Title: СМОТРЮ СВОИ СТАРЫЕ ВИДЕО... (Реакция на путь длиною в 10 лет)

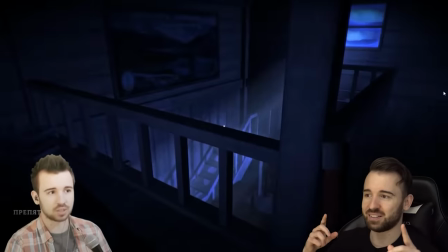Я начал делать склейки, и вот тогда-то это видео начало людьми восприниматься нормально.
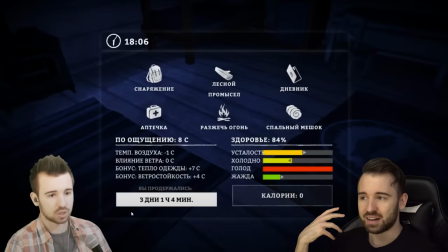И тогда я понял, что, оказывается, я хорош именно в создании атмосфер.
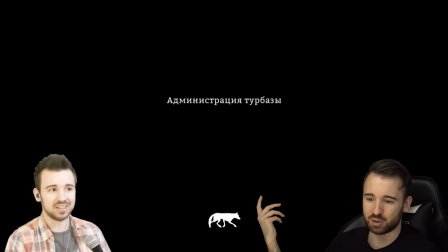До чего же там греха таить, я сам себе признался в тот момент, что мне больше нравится, когда есть музыка.
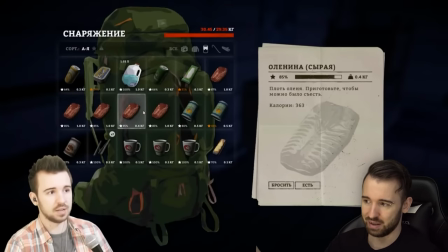Мне больше нравится, когда есть возможность как-то приукрасить ситуацию в игре.
У меня всегда шансы на успех 100%, но я всегда развожу огонь с первого раза.
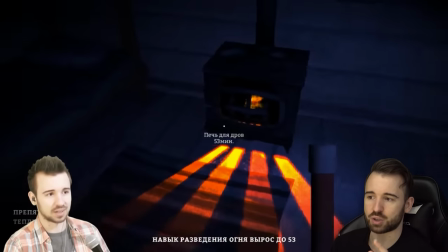И более того, я понял, что это прикольная возможность для меня создавать разную атмосферу,
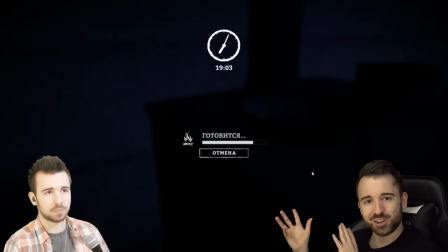так как в Stranded Deep преимущественно была такая пляжная музыка, когда веселые моменты.
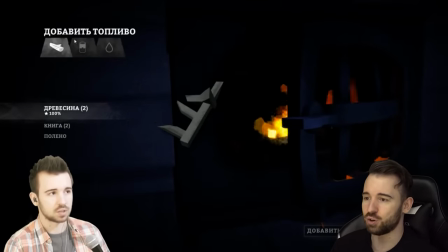А вот The Long Dark, я стал подбирать под нее музыку исключительно кантри.
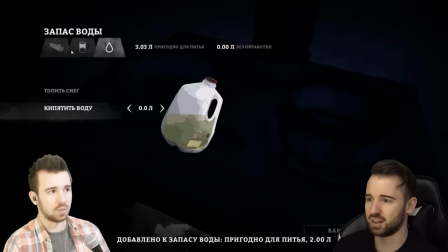Это были кантри красивые, медленные, кантри смешные и быстрые, кантри такие вдумчивые или просто нейтральные.
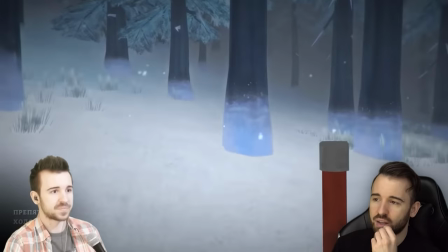О да, и здесь, когда я монтировал этот кусок, я помню, насколько он сочным стал, когда я поставил музыку.
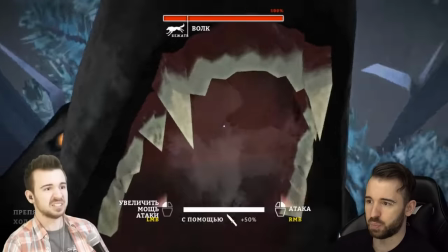Я понял, что более... Вот сейчас, вот в этот момент. Я напал на волка. Это был первый раз, когда я решил дать отпор волку.
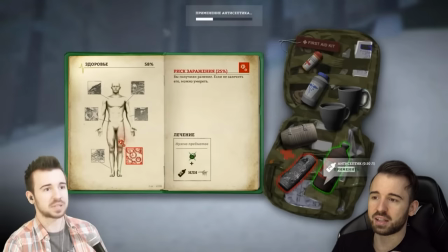И музыка. Акцент на моих эмоциях. Я понял, что это невозможно передать без монтажа.
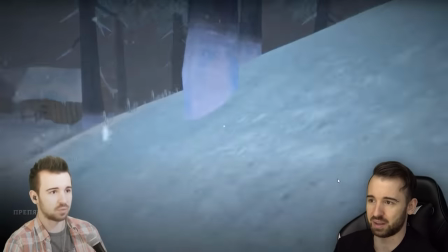И что именно это, если я так перся в этот момент, то как будет переться зритель, мне так показалось. И поэтому я понял, что все. Вот теперь и так я делаю ролики. И к этому моменту я уже перешел на один ролик в день. И мой рабочий распорядок, в принципе, выглядел так. И я просыпался, записывал видос, монтировал его, ложился спать. Выкладывал видос, снимал другой, монтировал, ложился спать. Короче, вот это был мой распорядок дня.
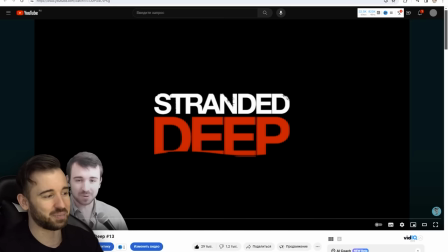И потом, опять же, подарок судьбы, Stranded Deep меня задолбало. Задолбало сильно, потому что у них не было ни обновлений, ничего, и нечего было делать в игре.
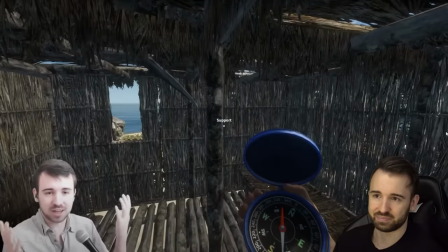И от безделия произошло следующее.
Я просто устал ждать обновления. Женек, не волнуйся, обновления скоро будут.
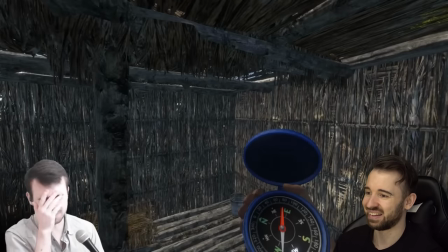Я не говорю с компасом, я не говорю с компасом.
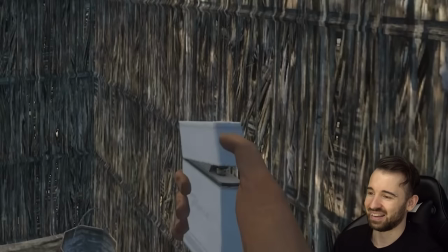Я не люблю, когда меня игнорируют Заткнись, компас, уйди отсюда Шенек, рада тебя видеть Евгений, пока ты спал,
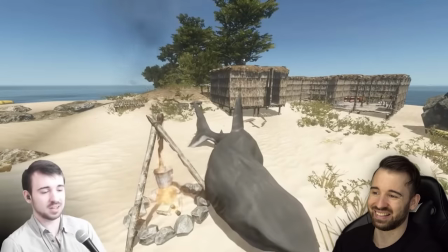я решил сварганить тебе супчик Надеюсь, ты любишь морепродукты Да, спасибо, акула Не акула, а Аркадий Анатольевич Таким вот образом,
от моего безделья начали появляться персонажи И как ни странно, к моему большому удивлению Уже даже не то, что происходит конкретно в игре стало людям интересно А то, что я делаю в этой игре И тогда я понял, что как минимум в случае со Stranded Deep и даже если контента уже нету, ты можешь его придумать сам внутри игры. И, блин, я стал придумывать контента очень много. 22 марта. Самый-самый-самый первый микс в истории канала.
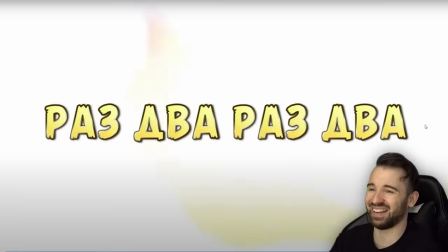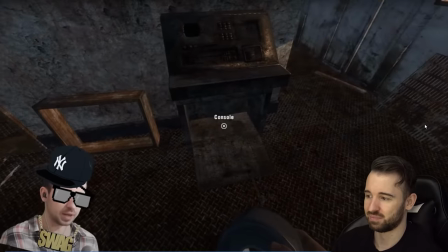Скотч, топорчик, пропеллер. О, смотрите, еще консоль. Fuel Tank, Hammer. Мне придется еще, я не знаю, сколько ходок делать.
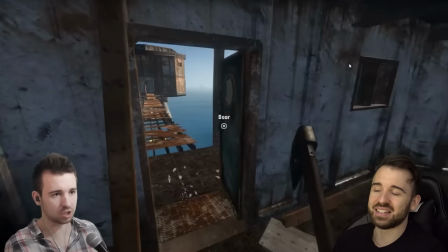А, ну тут картошка просто. О, торч, круто.
Эта идея совершенно случайно мне пришла в голову. Когда я монтировал этот видос, я просто помню, что я так много лутаю чего-то в этой игре, что очередной раз показывать лут уже как-то скучно, но при этом лут надо показать сам процесс.
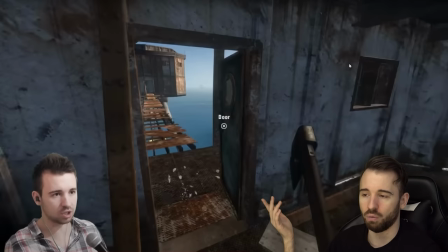И еще у меня были эти дебильно однообразные фразы. О, скотч, о, вот это, о, мотор, о, еще какая-то фигня. Потому что я не знал, что про это говорить, и каким-то образом мне пришла в голову мысль, что можно это все под музыку замиксовать.
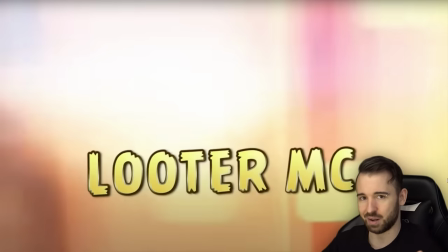Поэтому я назвал чувака Лутер МС, типа, рэпер МС Лутер, потому что он лутает.
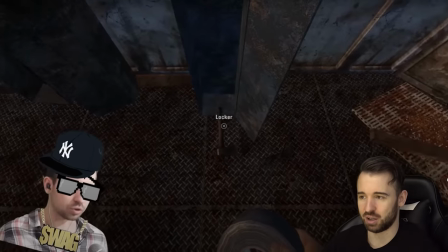И я на самом деле думал, что в этом и будет фишка, что он будет появляться только когда я что-то лутаю.
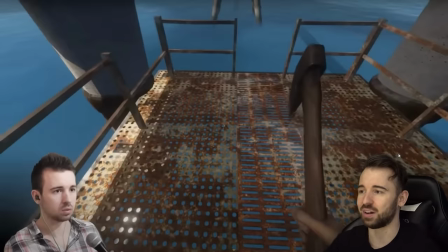Но мы знаем впоследствии, к чему это все привело и как много разных миксов появилось на разные абсолютно темы.
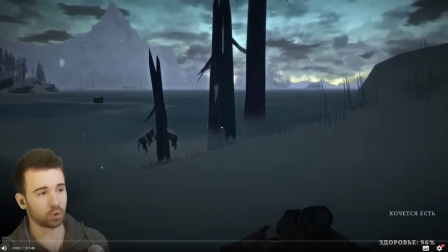Надо прочесать все от и до. И мха тут просто до хрена. К счастью я взял гвоздодер.
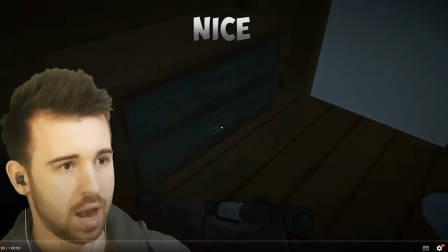О, о, о, о, гвоздодер. Ай, бич, леска лежит бич.
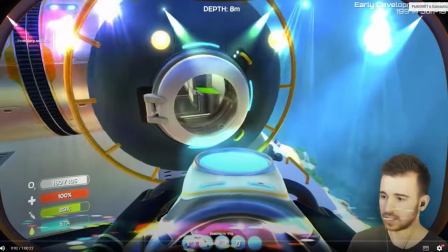Приходится хавать. Мусимов, если что, что... Лава и торч, детка.
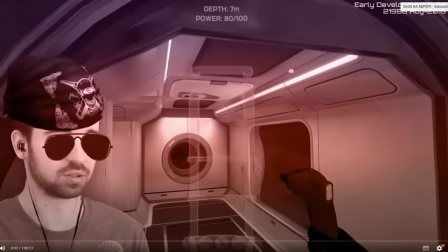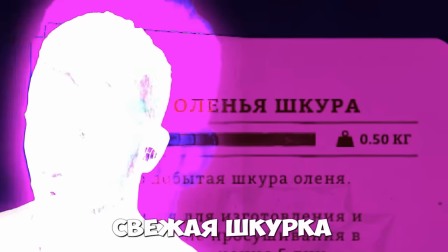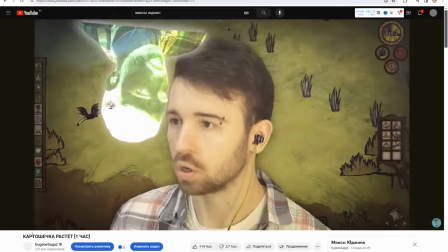И, кстати, небольшая вставочка. Надо отдать должное моему старшему брату Лёхе.